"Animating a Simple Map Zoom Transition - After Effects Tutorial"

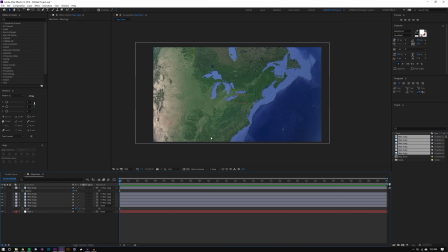[8:20]
We now could do our zoom animation. Now, if I map this from, you know, kind of 87% to, you know,
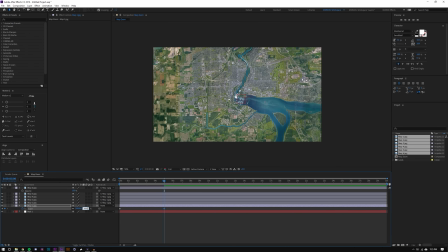[8:32]
7,000% or 20,000% or 30,000%, you're gonna see that this is gonna look crazy.
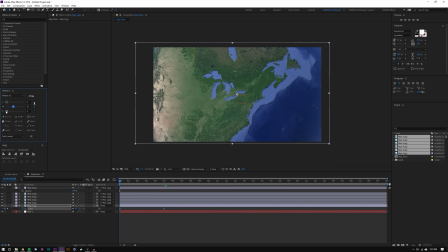[8:42]
It just doesn't look good. And even if you add smoothing to this, it doesn't look good. There's just too much zoom to go through. Now that doesn't look too bad, but it's way too fast at the beginning and it slows down, I think, way too fast.
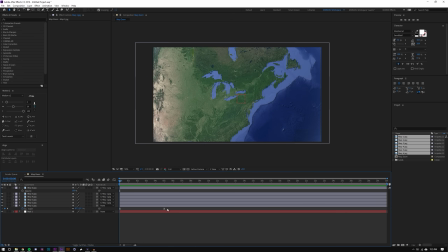[8:59]
I don't really like that. You may like that. Certain zooms, depending on how far you need to go in, look better or worse. But what I do is I actually map this to another null or to a null object and I add scale to both of them. That way I have a little bit finer control because I could zoom this one in, let's say, you know, 2000.
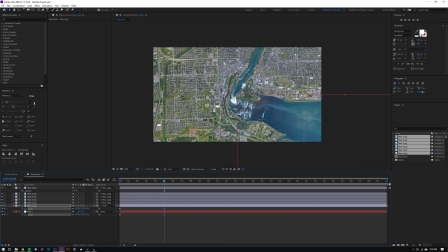[9:20]
And then I could zoom this one in, you know, 2000. And when I add some smoothing to this, I think it looks just a lot smoother.
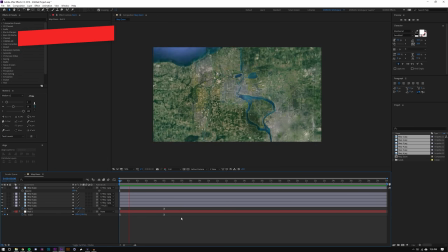[9:35]
It's less abrupt and a jarring. So that's how I do zoom animations.
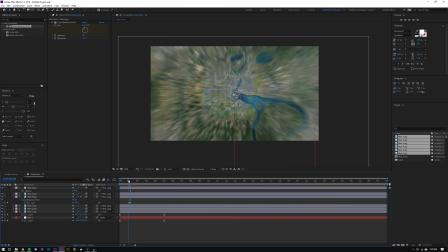[9:41]
If one of your layers feels maybe like it's a different shade of green or too dark or too light, That's a case because the satellite images are taken at different times. You could just drop an HLS balance onto that layer and adjust the saturation, the brightness, and stuff like that.
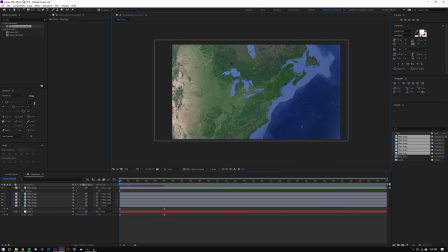[9:57]
And you could even keyframe it if you're going crazy. But one thing I like to do is actually add an adjustment layer on top of the whole thing. You could add a color balance, a noise, and I'm going to increase the noise by, let's say, 8.
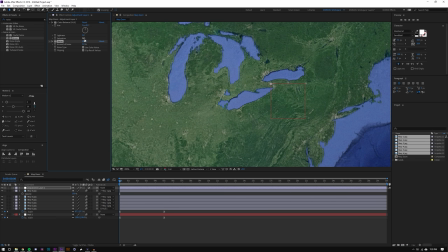[10:12]
So you get a little bit of noise, and you can maybe decrease the saturation a little bit, add a brightness and contrast, maybe increase the contrast here,
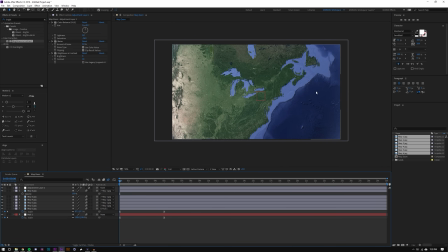[10:28]
increase the brightness and the contrast a little bit, just make it look a little bit crunchier, make the blue look a little bit less kind of cartoony blue. And, you know, mess around with some of these settings here to kind of get the look that that you like.
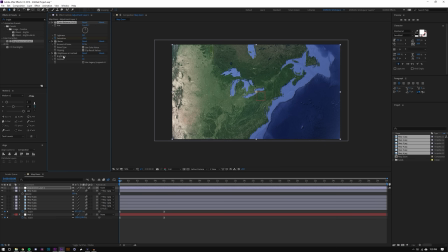[10:47]
And you could even keyframe these. So let's say you like the end result, but you don't like the in-between result.
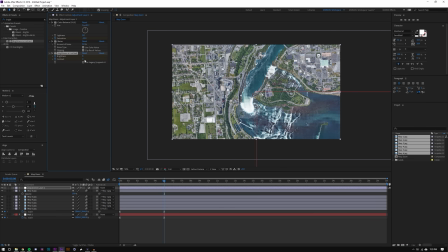[10:52]
Like, this looks a little too crunchy for me. You can then just keyframe this. Set those to 0. Set this to 0.
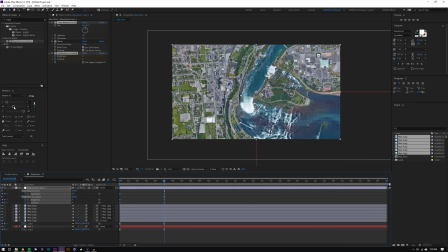[11:03]
And add some kind of the same smoothing using the MoGraph Motion 2 tool script. And some of that will kind of fade out in the end.
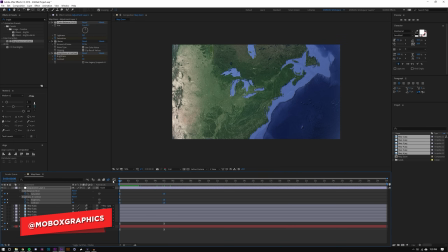[11:16]
Anyways, guys, I know that this was kind of a simple tutorial, but I really hope that you did learn something new
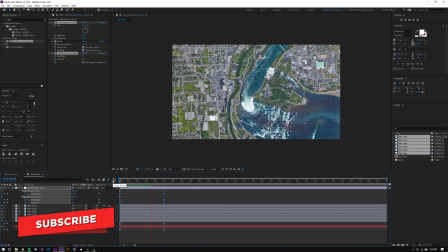[11:21]
and learn some new techniques about maybe something you had already been doing already. Anyways, guys, if you like this video, please be sure to give this video a like, subscribe, check out other videos on this channel.
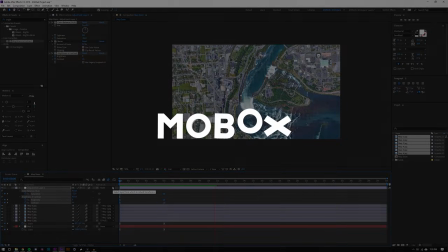[11:31]
Anyways, guys, thanks for watching.